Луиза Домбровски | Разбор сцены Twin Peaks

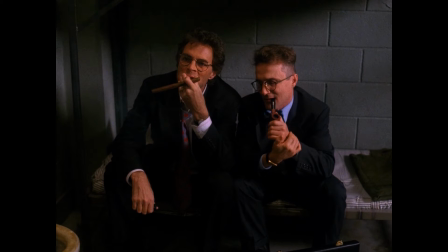[0:00]
Привет, народ! Сегодня я предлагаю вам вспомнить совершенно магическую сцену из восьмой серии второго сезона Twin Peaks, которую снимал, кстати, не Дэвид Линч, но тем не менее этот яркий эпизод абсолютно точно пропитан духом Линча. Срежиссирован он был Калибом Дешанелем, который широкой публике сегодня больше известен как мастерский оператор,
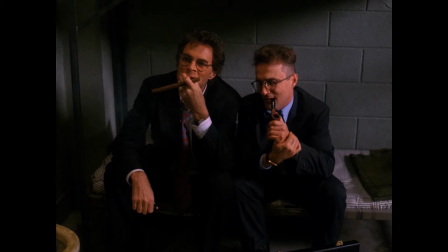[0:19]
и во многом именно, похоже, его операторская чуйка явно и помогла сделать эту сцену такой особенной. Самое же потрясающее заключается в том, что сцена эта имеет минимальное значение для основного повествования, и одновременно при этом остается одним из самых запоминающихся, завораживающих моментов сериала.
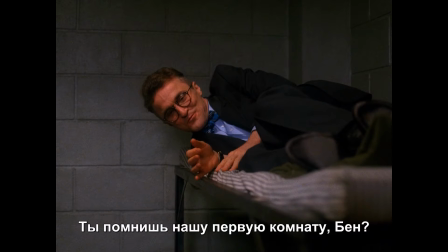[0:38]
Эта сцена невероятно теплой ностальгии, также невозможно была бы без сюжетного контекста.
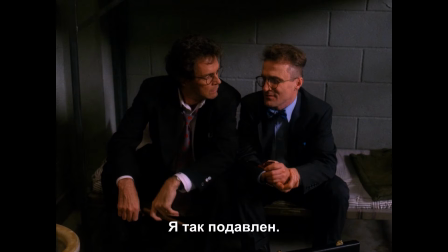[0:44]
В этот момент сериала Бен и Джерри Хорн находятся в тюрьме. Ситуация для них, как вы понимаете, весьма хмурая и беспросветная. И причем, если зритель и не испытывает прямого сопереживания с сложностями, в которые вляпался Бен вместе с Джерри, то тем не менее он все равно, скорее всего, испытывает относительно близкие героям сериала чувства.
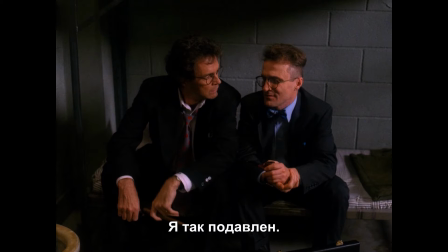[1:01]
В Твин Пикси в этот момент вновь как никогда тревожно. Боб наносит новый удар, и то, что нужно зрителю в этот момент, как раз такая вот небольшая доза волшебного эскапизма, которая, отдалив от насущной мрачной реальности,
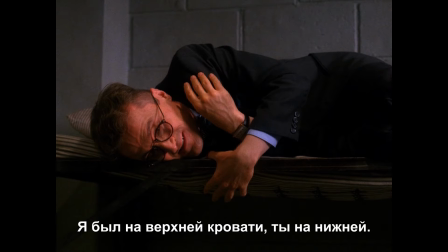[1:13]
при этом все равно заставит его испытывать к персонажам сериала более близкие чувства через узнаваемые для каждого человека воспоминания из детства, которые позволят увидеть и Бена, и Джерри, уже до этого, конечно, не раз достаточно обаятельно показанных, но все-таки почти без положительного окраса людей с добрыми сердцами.
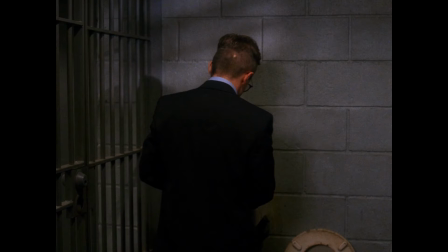[1:30]
Вторая сила, заложенная в условиях этой сцены, является для сериала опять же фирменной. Воспоминание, которое налетает на Джерри, совершенно внезапно. И более того, не характерно для сериала, который не использовал до этого флэшбеки.
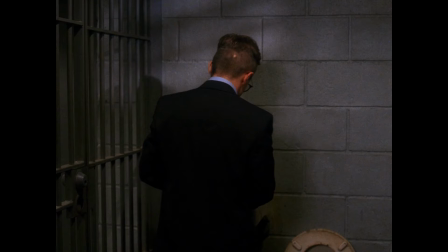[1:42]
И поэтому, как это больше всего любит делать Твин Пикс, эта сцена застает нас совершенно неподготовленными и безоружными, поглощая резким ударом.
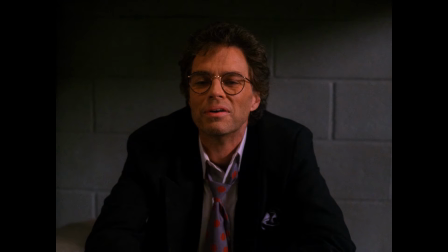[1:51]
Что же касается непосредственно самой формы создания сцены, а не только успешных условий ее преподнесения, то я бы выделил, восторгаясь, три основные детали.
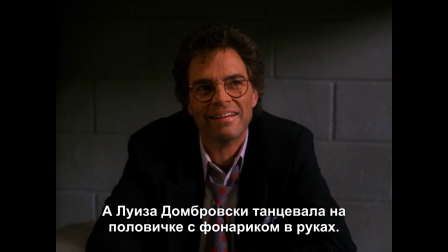[2:00]
Первая из них — наличие яркого особенного заголовка. Чтобы впоследствии вспоминать эту сцену, рассказывая о ней, зрителю даже не требуется придумывать для нее название. У Джерри и Бена уже есть лаконичное, красивое название этому воспоминанию, эпизоду из их жизни.
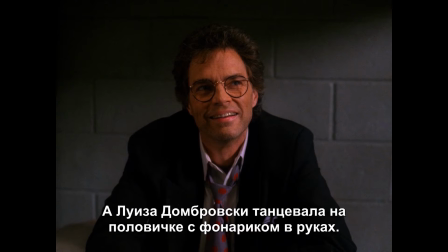[2:14]
И более того, у каждого слова в этом воспоминании есть заряженная энергия, которая пробуждает в мозге зрителя чувства конкретных, очень ярких, при этом совершенно знакомых и четко выражаемых действий, предметов или просто ощущение необычности, уникальности и особенности,
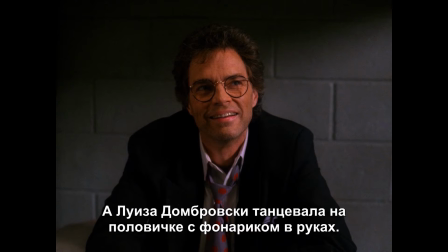[2:30]
которое воспринимается в имени Луизы Домбровски. Все это сливается в одном завораживающе-цепляющем сновидческом образе. Так выходит настоящее заклинание, которое мощно и звучит, и представляется. И вот оно, оно чудо Твин Пикса.
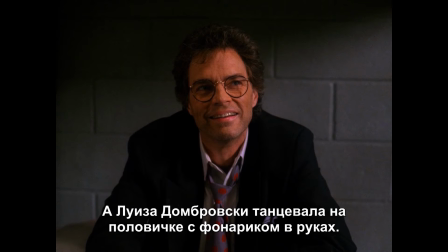[2:44]
Стоит Джерри действительно произнести это заклинание, как магия тут же в этот момент и срабатывает, и воспоминания со всеми словами, которые оно описывается, предельно напрямую материализуются, совершенно не разочаровывая.
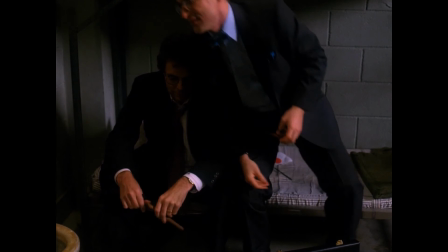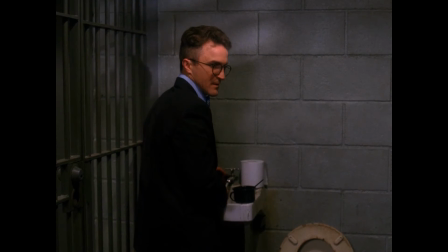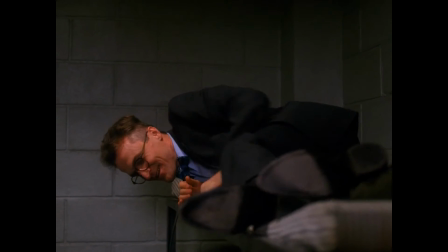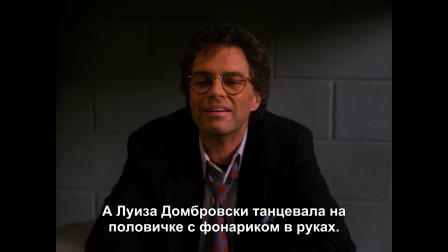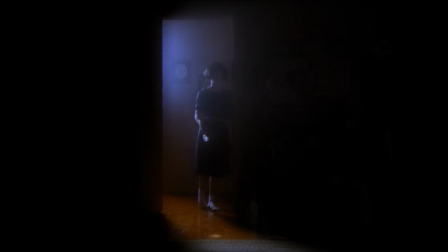[3:33]
Стоит непосредственной основе этой сцены начаться, как во всей красе без лишних представлений проявляет себя вторая потрясающая деталь этой сцены, ранее никогда не звучавшая в сериале новая мелодия от великолепного Анжела Бадаламенти, «Хук Рак Дэнс»,
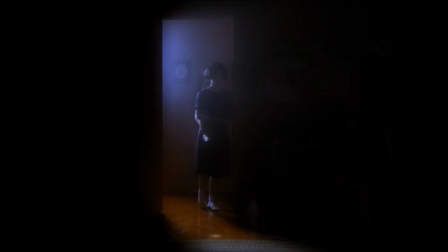[3:48]
как раз и названная в честь этой сцены. Более того, она абсолютно самобытна и не похожа на другие основные темы сериала и отличается особо чувствительной теплотой, светлостью, откровенностью любви, заложенной в нее. Ощущение ностальгии и просто приятных воспоминаний и трепетных моментов из жизни также идеально в ней ощущается.
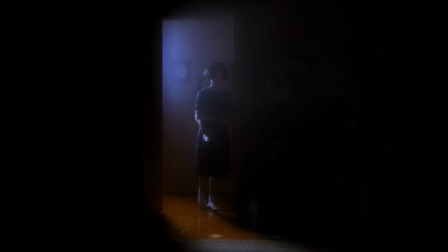[4:06]
Особенность композиции и ее уникальность сохраняются и до самого конца сериала. Авторы не злоупотребляют ей и в следующий раз после этого настолько зацепившую композицию мы услышим только лишь через десяток серий, в момент, когда Дэйл Купер влюбится, по-настоящему влюбится в Энни Блэкберн.
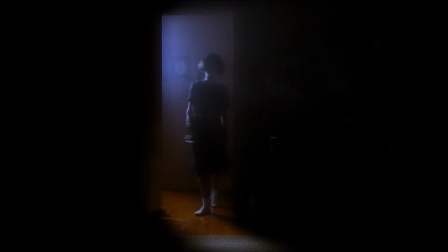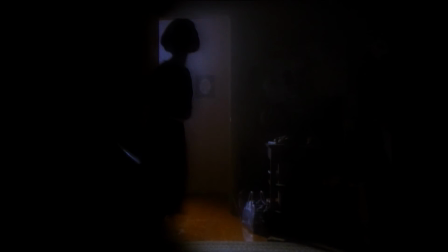[4:27]
Третья деталь скорее становится совокупностью всего отображения танца Луизы Домбровски, мастерской режиссуры и постановки, а также того, как была сцена снята непосредственно за счет операторской работы.
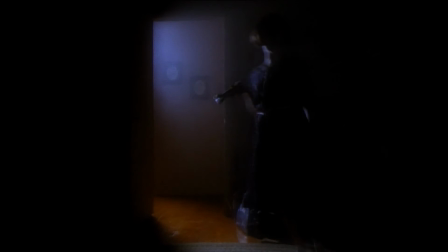[4:38]
Несомненно, главной особенностью всего этого становится прием пропуска большей части кадров без использования замедления или ускорения происходящего. То есть сцена не снята в сломо, но тем не менее снята совершенно особенно. Мне кажется, что авторам удалось найти потрясающий способ реализации идеи воспоминания.
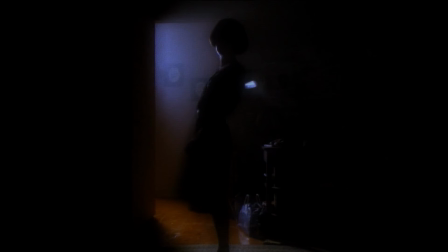[4:54]
Когда мы прокручиваем в голове воспоминания, мы естественно не видим все так, как было в реальности. Картинка в голове кажется относительно размытой, не совсем четкой, более абстрактной. Но в то же время мы продолжаем улавливать момент времени и основные детали тогда увиденного, как будто множество стоп-кадров, следующих друг за другом.
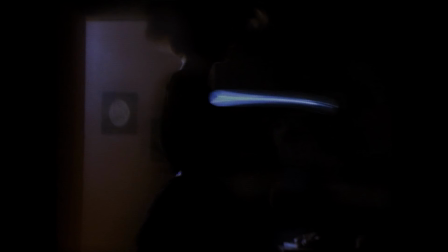[5:12]
Что как раз в этом случае в динамике танца Луизы Домбровски прекрасным образом преподнесено, и при этом не выглядит как просто набор фотографий, а действительно в полной мере ощущается как живой танец, произошедший когда-то, но теперь прошедший через фильтр нашего роста, переполнившейся памяти и тяжести, наплывшей на наш сейчас реальности.
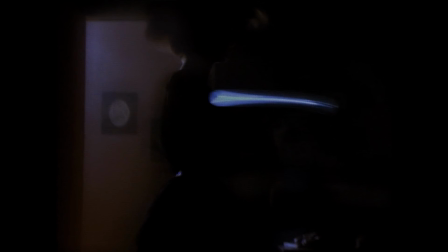[5:31]
От этого ценность этого запылившегося маленького сундука на чердаке оказывается еще более значительной. К виртуозности Луизы можно добавить и еще несколько ключевых моментов. Полное сохранение визуальной и атмосферной эстетики Твин Пикса,
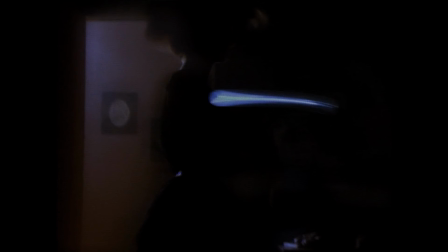[5:44]
когда настолько светлый, чистый и теплый момент происходит визуально в темноте, только при свете фонарика и тусклого фонового света из коридора. Это очередная квинтэссенция всего сериала, уложенная в формат микроэпизода. Любовь, позитивный настрой и тяга к жизни радости и каким-то бликом ежеминутных наслаждений на фоне страшного зла, стрясающего мир.
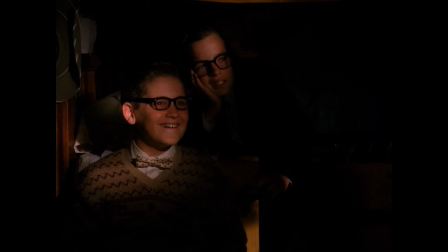[6:04]
В конце концов, огромную роль в этой сцене играет и лица, показанные в эти секунды. Светлые, легко узнаваемые и такие очаровательные лица маленьких Бена и Джерри.
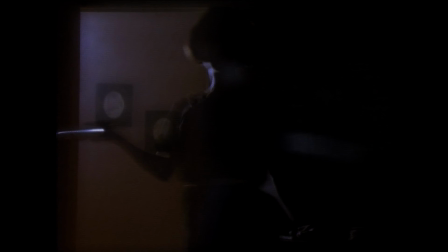[6:13]
И так как мы смотрим на танец от их лица, то совсем по-другому выражено лицо Луизы. Оно скрыто в темноте и узнается только под чертанием краев. Джерри и Бен действительно помнят один лишь тайец и какой-то общий, становящийся абстрактным образ Луизы Домбровски.
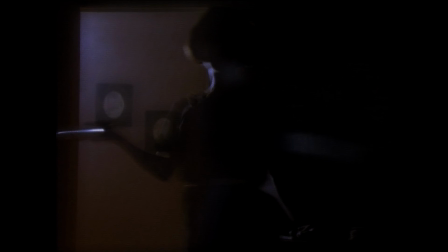[6:27]
Так что лицо и какие-то сторонние детали становятся для них совершенно невидимыми, как и все остальное, кроме ключевых объектов.
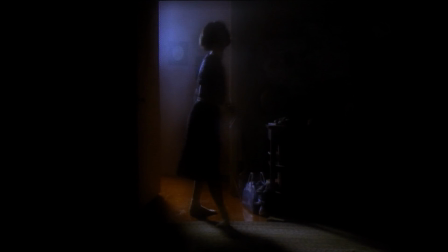[6:34]
Половичка, на который мы сразу бросаем глаз, ожидая после произнесения заклинания, как Луиза Домбровски в своих носочках ступит на него. Фонарик, которым Луиза невинно заигрывая, светит прямо в глаза завороженных детей. И в конце концов просто двухэтажная кровать.
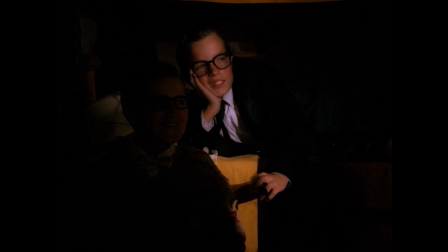[6:48]
Позиция с обзора, которая и пробуждает изначально в Джерри, это исключительно волшебное воспоминание.
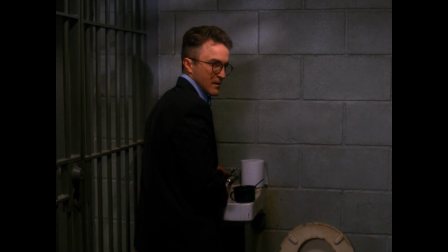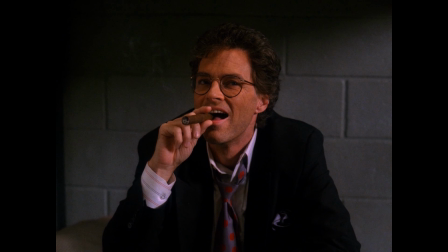[7:02]
Когда мы возвращаемся из этого видения обратно в реальность Бена и Джерри, музыка, к нашему счастью, еще продолжает играть.
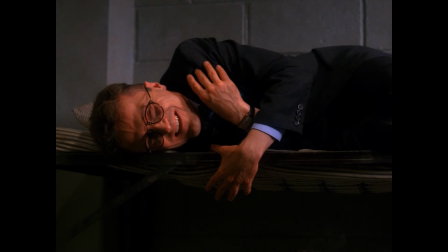[7:08]
Так как по лицу Бена и Джерри можно увидеть, насколько приятны эмоции и чувства у них оно это воспоминание вызвало. Мы полностью синхронизированы с ними и с полнейшим сопереживанием и согласием готовы пережить простой и банальный, уже давно ставшим риторический вопрос.
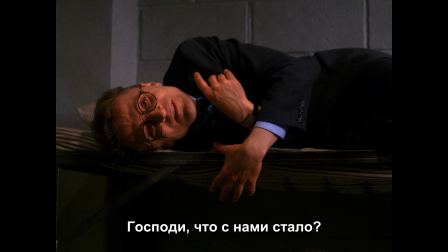[7:25]
Ответ на него всем известен, мы просто все повзрослели, и теперь жизнь стала сложнее, суровее и тяжелее. И потому беззаботный миг с беззаботной светлой мелодией Бодоламенте жестоким образом все-таки слишком быстро для нас обрывается. И эта сцена заканчивается.